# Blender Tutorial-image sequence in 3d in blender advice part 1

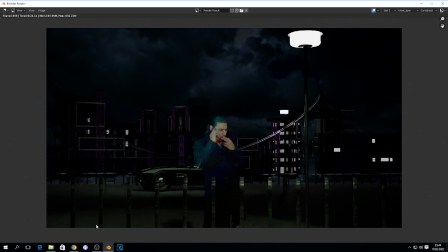250s
I'm just adding some spotlight or area on this fucking you know area basically,
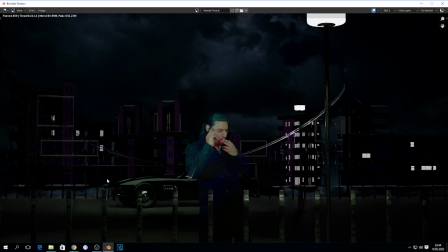258s
and on the car too, yes, because I wanna basically have some detail on the car, like, yeah, I'm just driving this awesome car. And I'm adding some uh, lights, of course, and some buildings.
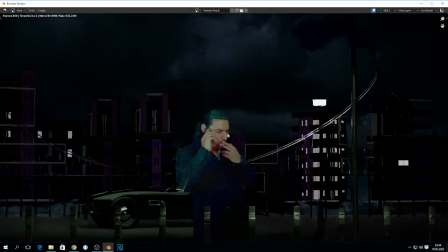272s
And to be honest, if you're gonna just add some image texture, what I say, if you're gonna just add some image sequences, your green screen footage, and add some objects in front of your model,
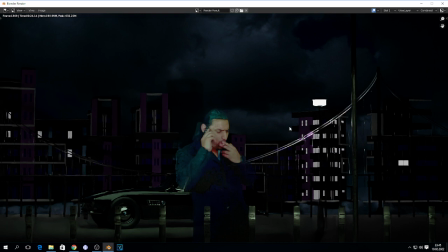285s
and a little bit more to this, I don't have to basically add those buildings, yes, but I'm adding,
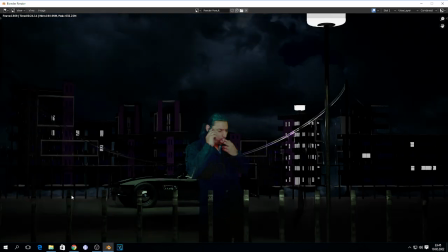293s
I'm testing if you're just gonna add some photo, it's gonna look good too, okay. uh, But yeah, this is my tip.
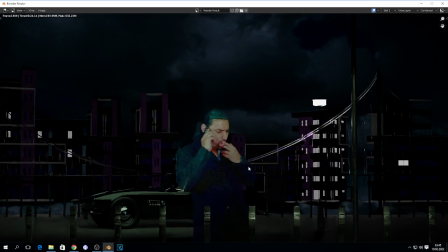301s
Okay, just add fucking objects in front of your image sequence, if it does make sense.
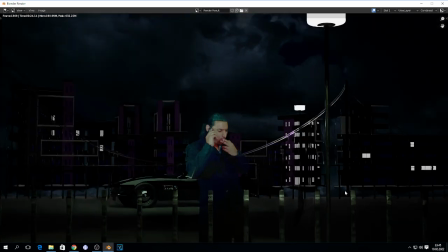309s
It's gonna look more three-dimensional, and it's not gonna look like, yeah, I am from green screen, let's go.
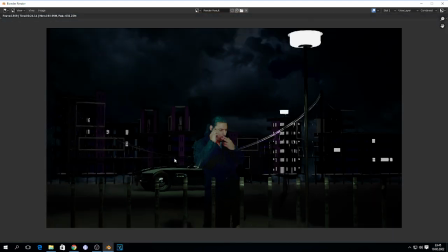316s
No, a little bit this looks like, yeah, I just belong right here. Yes, if it does make sense, because this creates basically this depth, some fence, some grid, whatever, and this gives a little bit like I said,
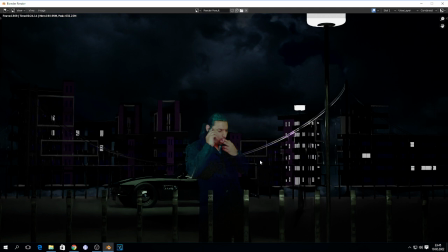331s
a three-dimensional look to this fucking flat plane.
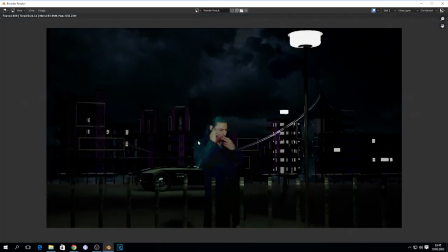334s
If you just load some image text, image sequence, you know what I'm talking about. And of course, this is not, full compositive. This is like, I must, bring this footage in another software and basically just
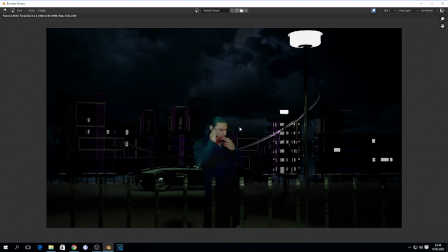350s
add some color correction and whatever. But I have problem, I don't see colors, whatever. This is my advice: add image texture, add some object in front of your fucking image texture and behind, and play around on the light to have this three-dimensional look.
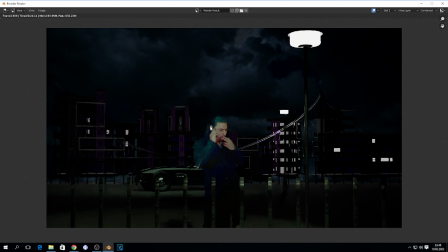367s
Like, no, I'm not adding this image behind my fucking green screen. No, this is like three-dimensional space, if that makes sense. Yes, and you can create something like Sin City or whatever.
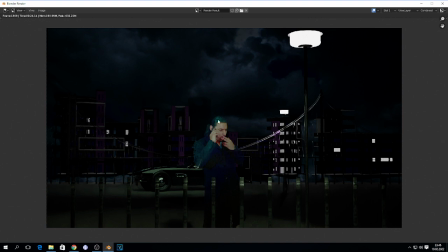381s
This is, like I said, some shit, but I must work on the compositive. So this is one tip.
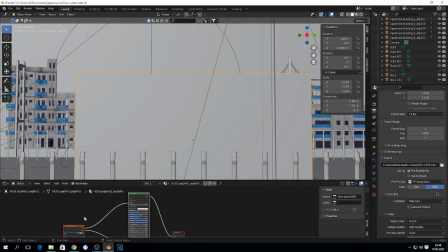387s
And another tip, what I am using on this fucking, basically play around on this stuff too. As you can see, I'm adding metallic to my fucking image sequence. I know this is like wrong, but
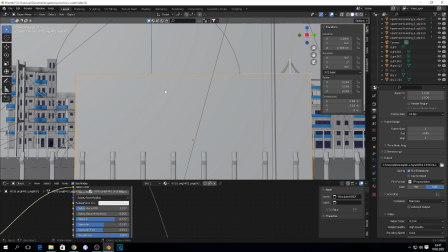402s
testing how it looks, because if I'm gonna just bring the metallic down, it's gonna look very flat, like this doesn't belong in this fucking scene.
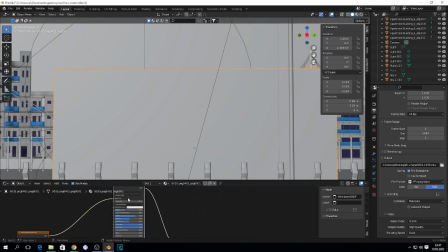410s
So add some metallic on this fucking image texture. This is my image sequence, this is my advice. And roughness bring up, and atmospheric, and play around on those atmospheric and roughness and on the metallic values,
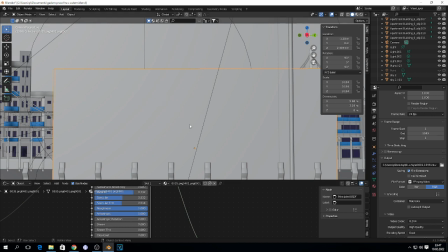426s
and see how this your image sequence belongs to this fucking scene, if that makes sense.
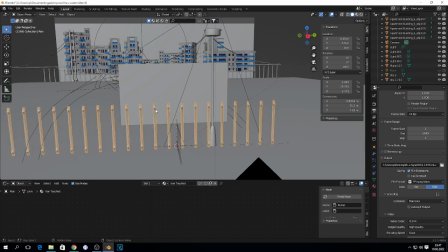433s
And like I said, I'm just adding some fucking stupid stuff, plane, some car, and some fence.
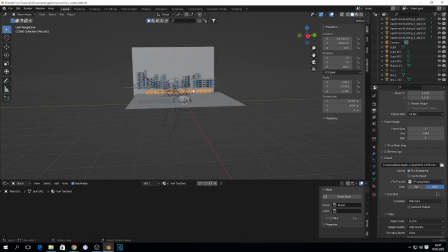442s
And I don't have to, like I said, add these fucking buildings or whatever.
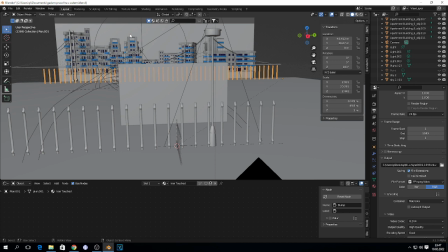446s
You can add some photo of city or whatever, and this looks good too. So play around on the lighting, like you have some three-dimensional look, and play around on the models to place your image texture in front of 3D environment, if that makes sense.
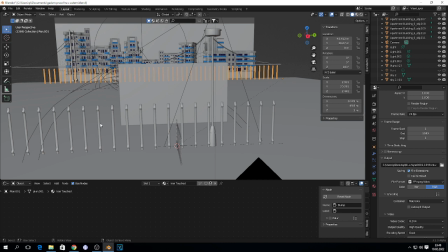464s
Like, yeah, I belong in this fucking streets. She belongs to the streets. I hope you get it, the idea. I know this is very shitty tutorial, but I want to share some stuff.
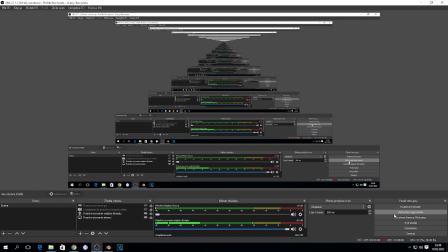477s
Thank you for watching, guys. I need content, of course, on my channel. I'm gonna record more tutorials, like good tutorials, like, create something cool. But yeah, I need content. Thank you for watching. See you on the next video.